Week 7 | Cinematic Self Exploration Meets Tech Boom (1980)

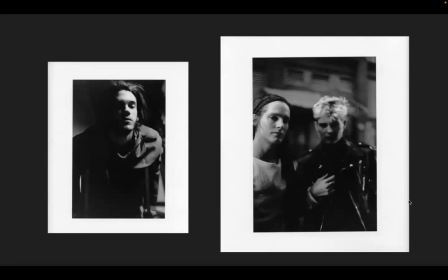(32:15)
He worked heavily with the use of light on his subjects, and it shows them as they really are, not how we would wish them to be.
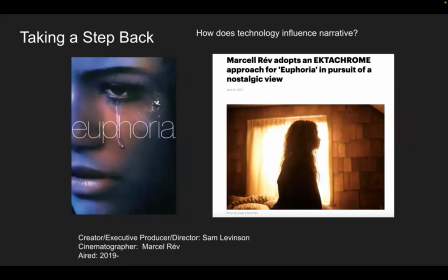(32:30)
so taking a step back how does technology influence narrative so going to today there is a show based on the lives of high schoolers it was aired in 2019
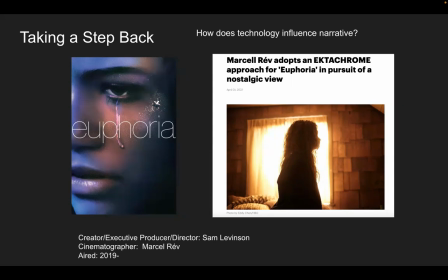(32:45)
created by sam levinson and the cinematographer is marcel rev marcel rev adopts ectochrome approach for euphoria in pursuit of a nostalgic view so they
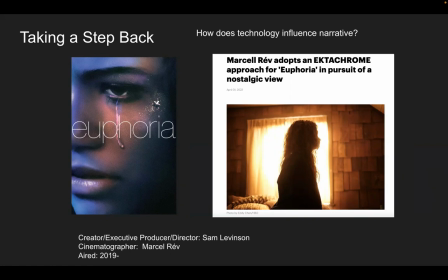(33:00)
had previously used digital filming and had moved to ectochrome film in order to put this continuing series together
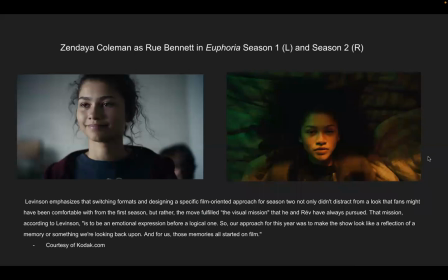(33:15)
so zendaya coleman as rue bennett euphoria season one on the left and season two on the right Levinson emphasizes that switching formats and designing a specific film-oriented approach for season
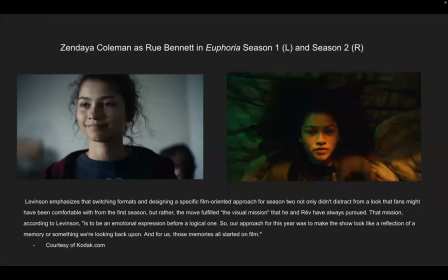(33:29)
two not only didn't distract from a look that fans might have been comfortable with from the first season, but rather the move fulfilled the visual mission that he and Rev have always pursued. That mission, according to Levinson,
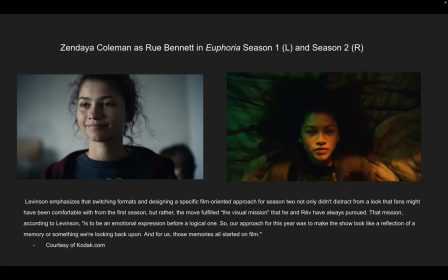(33:45)
is to be an emotional expression before a logical one so our approach for this year was to make the show look like a reflection of a memory or something we're looking back upon and for us those memories all started on film so you can see the clear difference
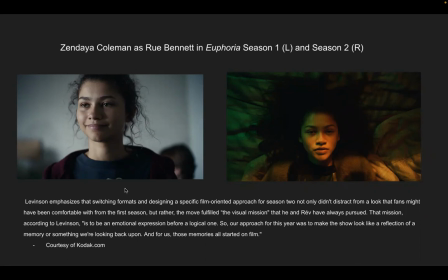(34:04)
zendaya coleman on the left season one the images are crisper clearer her skin tone is a natural skin tone for herself on the right
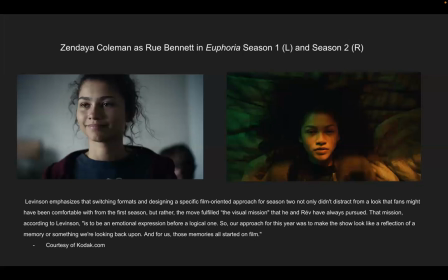(34:21)
you see it is slightly distorted by the grain of the film you see in her jacket around her face and of course lighting also helps to have these effects of memory too but there is a clear difference between the digital
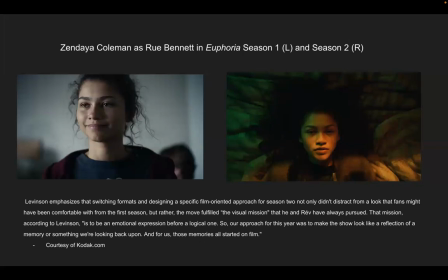(34:37)
film and the analog film so
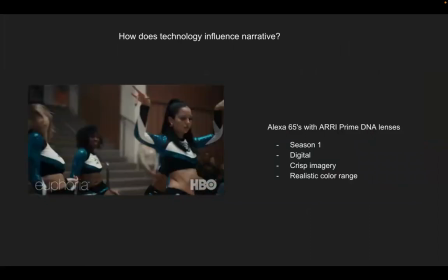(34:43)
alexis 65 with a rri prime dna lenses that was what season one was filmed with it was digital it had crisp
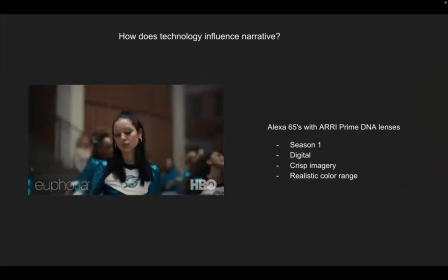(34:52)
imagery and realistic color range so that's alexa demi performing there's a gif of her
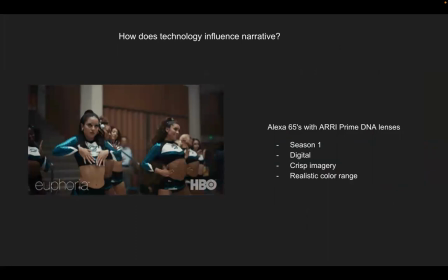(35:01)
it loops around you can see that the subjects in the frame are lit with natural light their skin tones are natural their images are crisp and clear
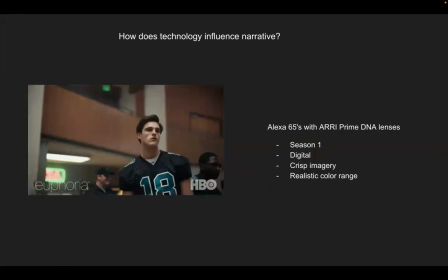(35:13)
there is not much distortion to go on however if you compare to season
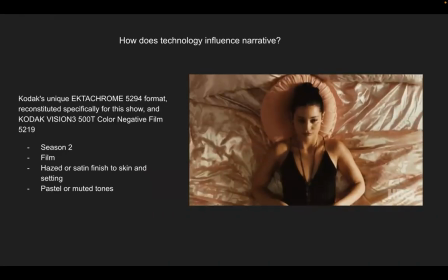(35:20)
two with Kodak's Ektachrome 529.4 format which was made specifically for this
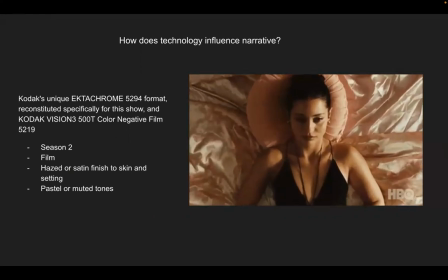(35:28)
show was brought back and mixed with Kodak Vision 3 500T color negative film in the 5219 series.
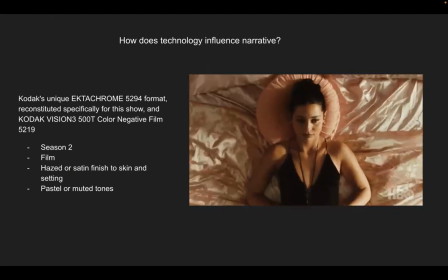(35:38)
This film and this combination of film and shooting, it has a hazed or satin finish to the skin. Alexa Demi is seen here lying on a bed. They're zooming in.